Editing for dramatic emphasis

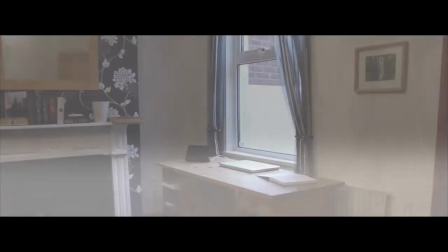[0:09]
Now that you've got some of the basics of filming and editing covered,
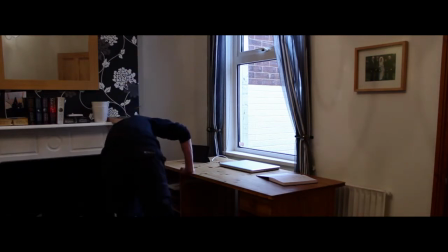[0:13]
it's time to think about how we can utilise these skills to visually set a scene or tell a story.
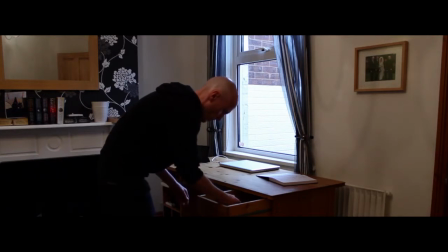[0:20]
When it comes to thinking about which shots and edits to use,
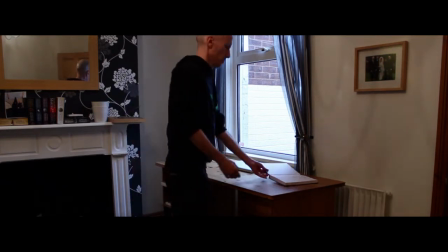[0:23]
the really good directors are thinking carefully about what the demands of the scene are and what relationship the scene has to the rest of the story.
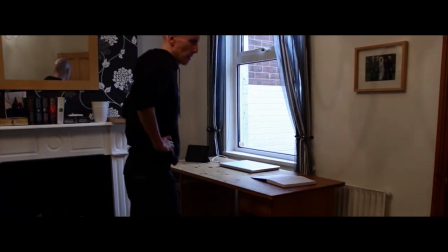[0:31]
If you understand exactly what the demands of the scene are, then the shot choices and edits that you make should come naturally to you,
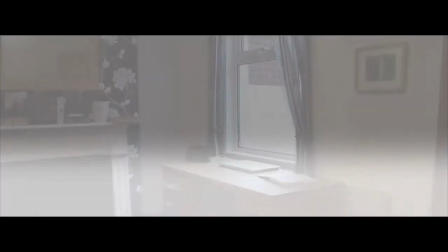[0:40]
as you will choose them depending on how you want the audience to read the scene and how much you want them to know.
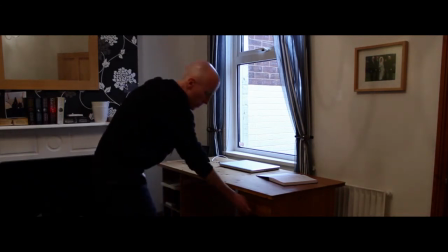[0:47]
For example, let's say a man enters a room, heads over to a desk,
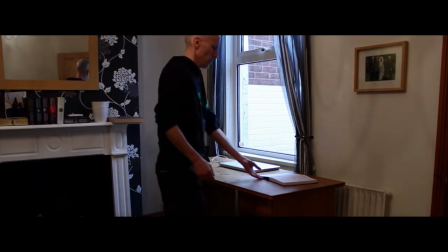[0:54]
takes something out of the drawer, looks at a notepad on the desk, and then heads out of the room. This could be executed in one long single take, as shown here,
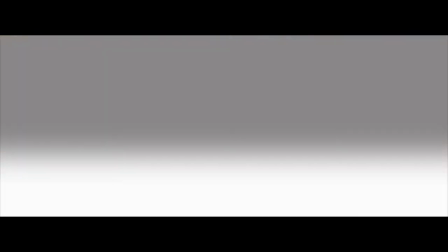[1:10]
and would work fine for the audience. They've got all of the events presented to them in a coherent fashion.
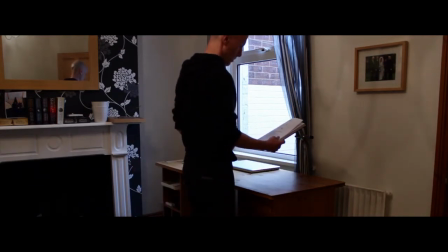[1:20]
Let's examine 3 different ways that you could edit the scene. You could show what is in the notepad and give the audience a clear plot point.
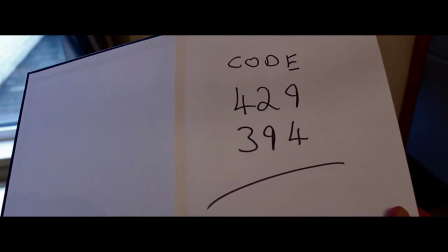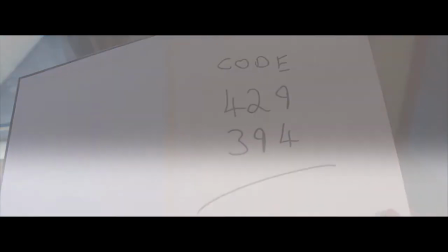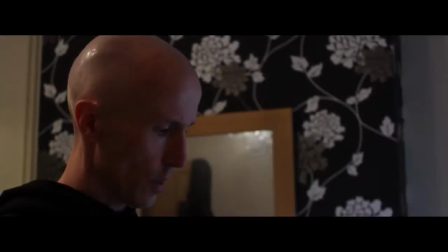[1:39]
You could do a close-up of the actor looking a bit more intently at the notepad.
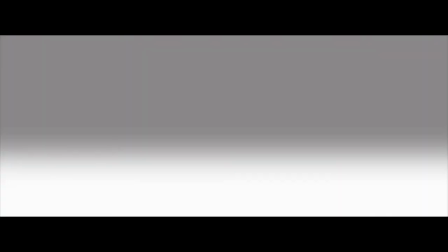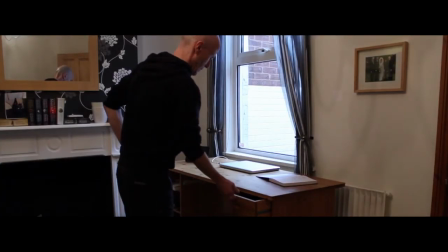[1:49]
Or, as we saw earlier, you could do it with just one long shot.
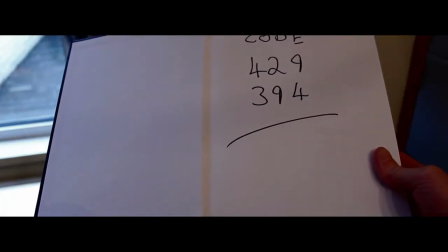[1:57]
If you show what is in the notepad, then, as a director,
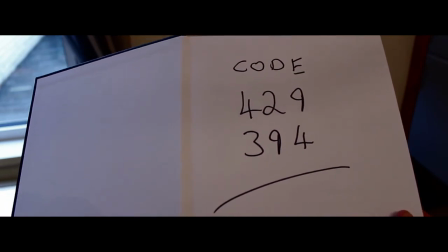[2:01]
you've made a clear decision that you want the audience to be completely in the picture regarding certain plot points.
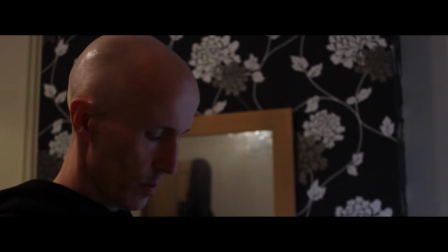[2:09]
If you show the person's expression and not what is in the notepad, then you're creating a slight sense of anticipation for the audience.
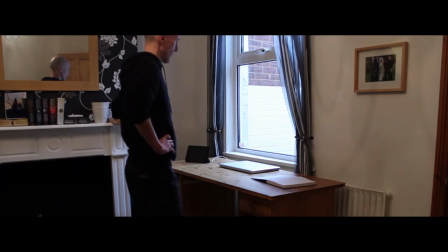[2:18]
They can now see that the notepad is important, but they don't know what is in it.
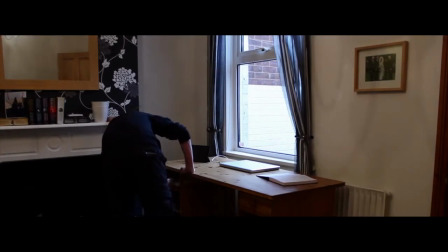[2:25]
If, however, you go with the first simple long take and long shot, you are pulling a narrative sleight of hand on the audience.
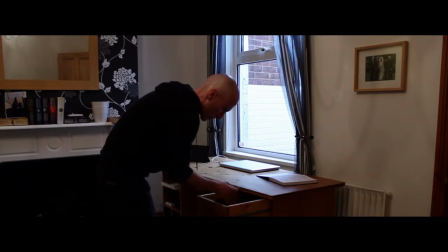[2:34]
They've seen a shot in which the character looked at a notepad.
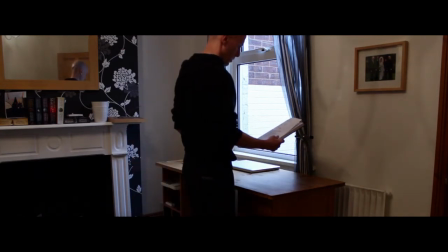[2:37]
However, as it was only shown in a long shot, they may not have registered at the time how important that look and the notepad was.
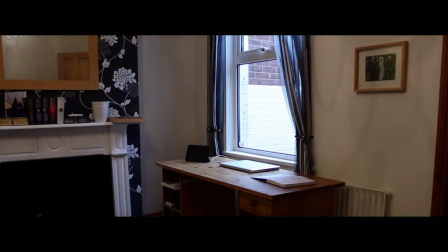[2:47]
Later on in the film, it could be revealed that this scene was crucial in developing the plot point that the character knew, recognised, and had registered what was in the notepad.
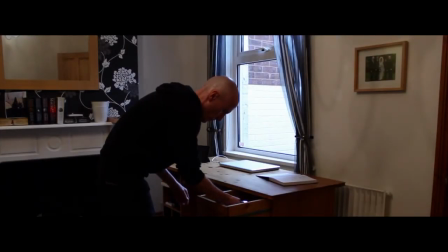[2:59]
However, the director had only briefly noted this visually in a long shot and a long take.
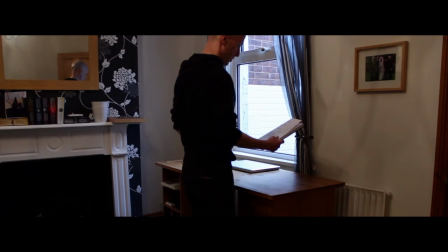[3:08]
When it's revealed to the audience later on how important this moment was,
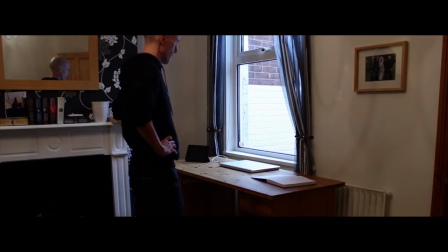[3:11]
they will recall that they were shown the notepad moment, but only in the subtlest of ways.
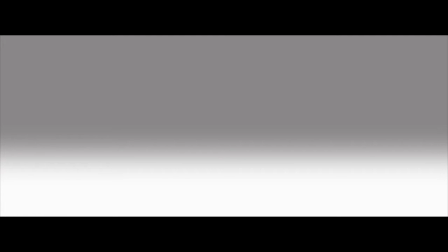[3:18]
For assessment evidence, try filming and editing a scene in 3 different ways. 1, using just a long shot and long take that keeps information hidden from an audience. Another that shows a little bit more information. And 1 that shows everything to the audience that they need to know.
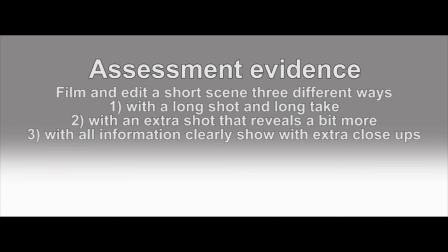[3:38]
Please make sure you keep the 3 different versions for later assessment purposes. Make sure that you also analyse and make some notes on a film scene in which shot choice had a direct impact on the audience.